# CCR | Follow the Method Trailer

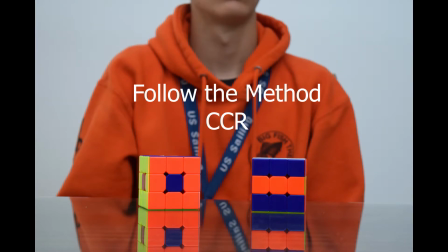0:01 Hello and welcome to my reflection over my promotional film trailer for the upcoming movie Follow the Method. So I want to start off by talking about my movie poster, and I just basically wanted to get into detail on specifically the items and the props and the mise en scène that I had in the poster.
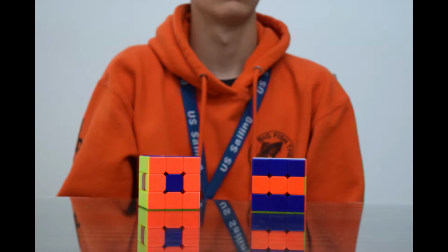0:19 So for starters, I wanted to keep it very simplistic with the idea. I just wanted him to sit down and have a couple Rubik's cubes in front with the table sitting there, and I chose to go with the table um, with a glass roof so that I can have a little reflecting shot without using a lot of editing in Photoshop.
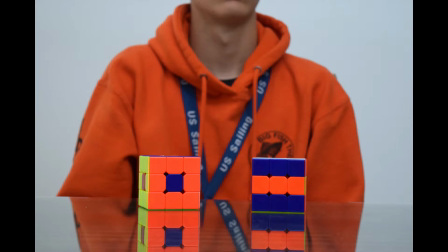0:38 I felt like I wanted to keep it very natural throughout the whole production process. I went with the Rubik's cubes in the poster because I really wanted it to pop out towards the viewer. Not a lot of posters or movies
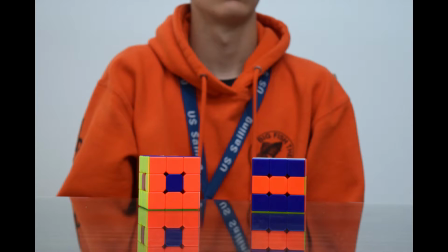0:53 show a lot of pictures or videos with Rubik's cubes in it, and I thought that would be very interesting and abstract. I specifically went with the pattern just to make it look a little more unique.
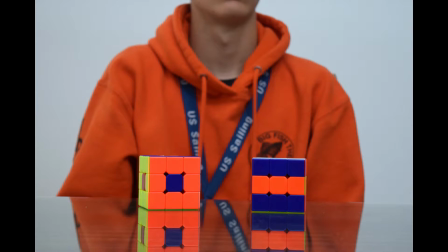1:05 Not a lot of people actually realize that you can do a lot of different patterns with the Rubik's Cube, and I wanted to bring that out during this poster and this trailer. And I thought it would just look a little too plain if I just had a regular solid Rubik's Cube there. And luckily for me, the orange and the blue matched the actor's outfit very perfectly.
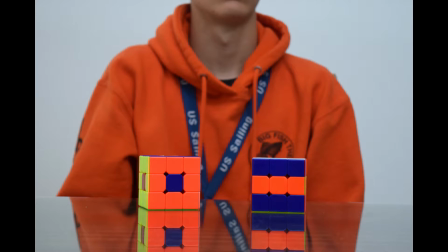1:25 I already planned for the colors to match. I just didn't realize how easily they matched without me having to do any color correction in post-production. So moving on to the pre-production phase of my trailer, I started off with
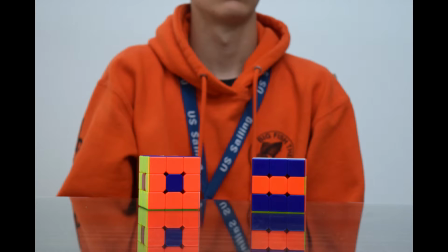1:42 thinking about an establishing shot that I wanted to do for the trailer, and I immediately wanted to get a really nice cinematic shot of a building, and I later realized that the building that I would use happens to be my mom's office.
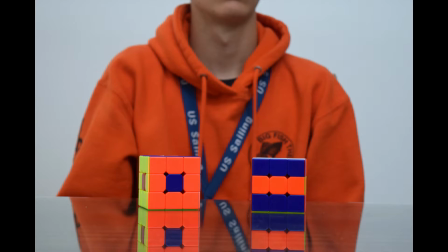1:58 It's right off Western Road, and I thought that would be the perfect site to shoot it. And I hope, in my opinion, I feel like it turned out very nicely, that shot. So the next shot that I wanted to plan was a little interrogation scene in an interview style interrogation room.
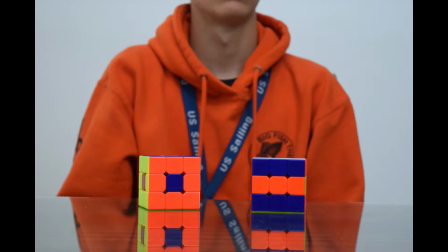2:17 At first, I wanted to have it that this man, he had an inner motive, not an inner motive, but he had a bad history of a lot of crimes, or he was suspect to a lot of crimes,
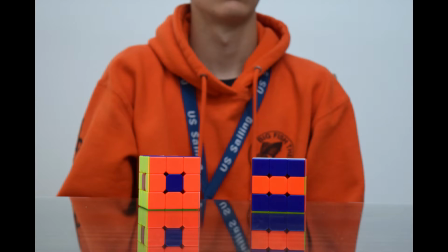2:34 and he was in this interrogation room and somebody was questioning him. Another idea that I had was this person had talents, not exactly superpowers, but he was just above average towards other people. And I immediately wanted to cut that idea out only due to the fact that it would be kind of hard to
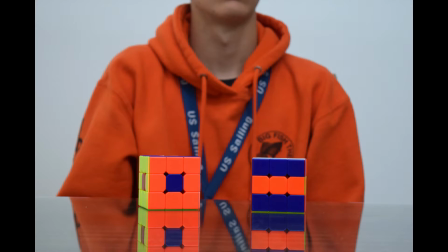2:54 bring that out and stretch that to become a whole film trailer. So I decided to go with the idea that this man, he's out for revenge. His sister was killed by a murderer, and he's still never been caught.
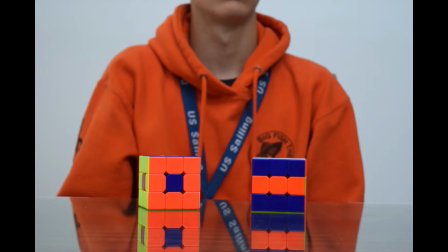3:12 And he's been devoting his life to trying to find this killer. And he finally has a tip on where the killer would be and who the killer is. And he takes his shot and he goes and tries to get vengeance. And I used the name Follow the Method because I wanted to have it Rubik's Cube related.
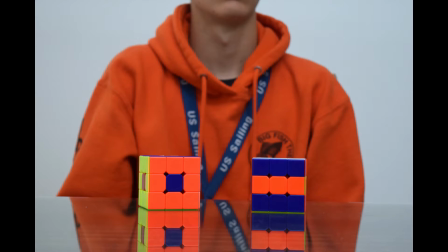3:31 A lot of times when you're trying to solve a Rubik's Cube, what you do is you use algorithms. And basically, I didn't want to use the word algorithm. I thought it was going to be a little too, not mainstream, but just a little too plain. So I found a few synonyms, and I wanted to go with method,
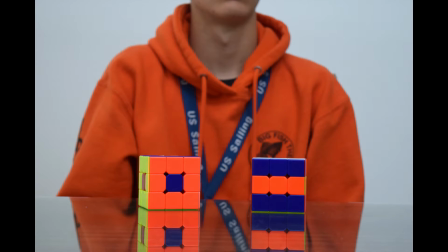3:48 and then I also wanted to incorporate it with his situation that he was going on. So I went with Follow the Method, and the viewer can decide whether or not he decides to go with the flow, he follows the method, or he goes and takes his own path. And I really feel like that brings a lot of creativity to the trailer.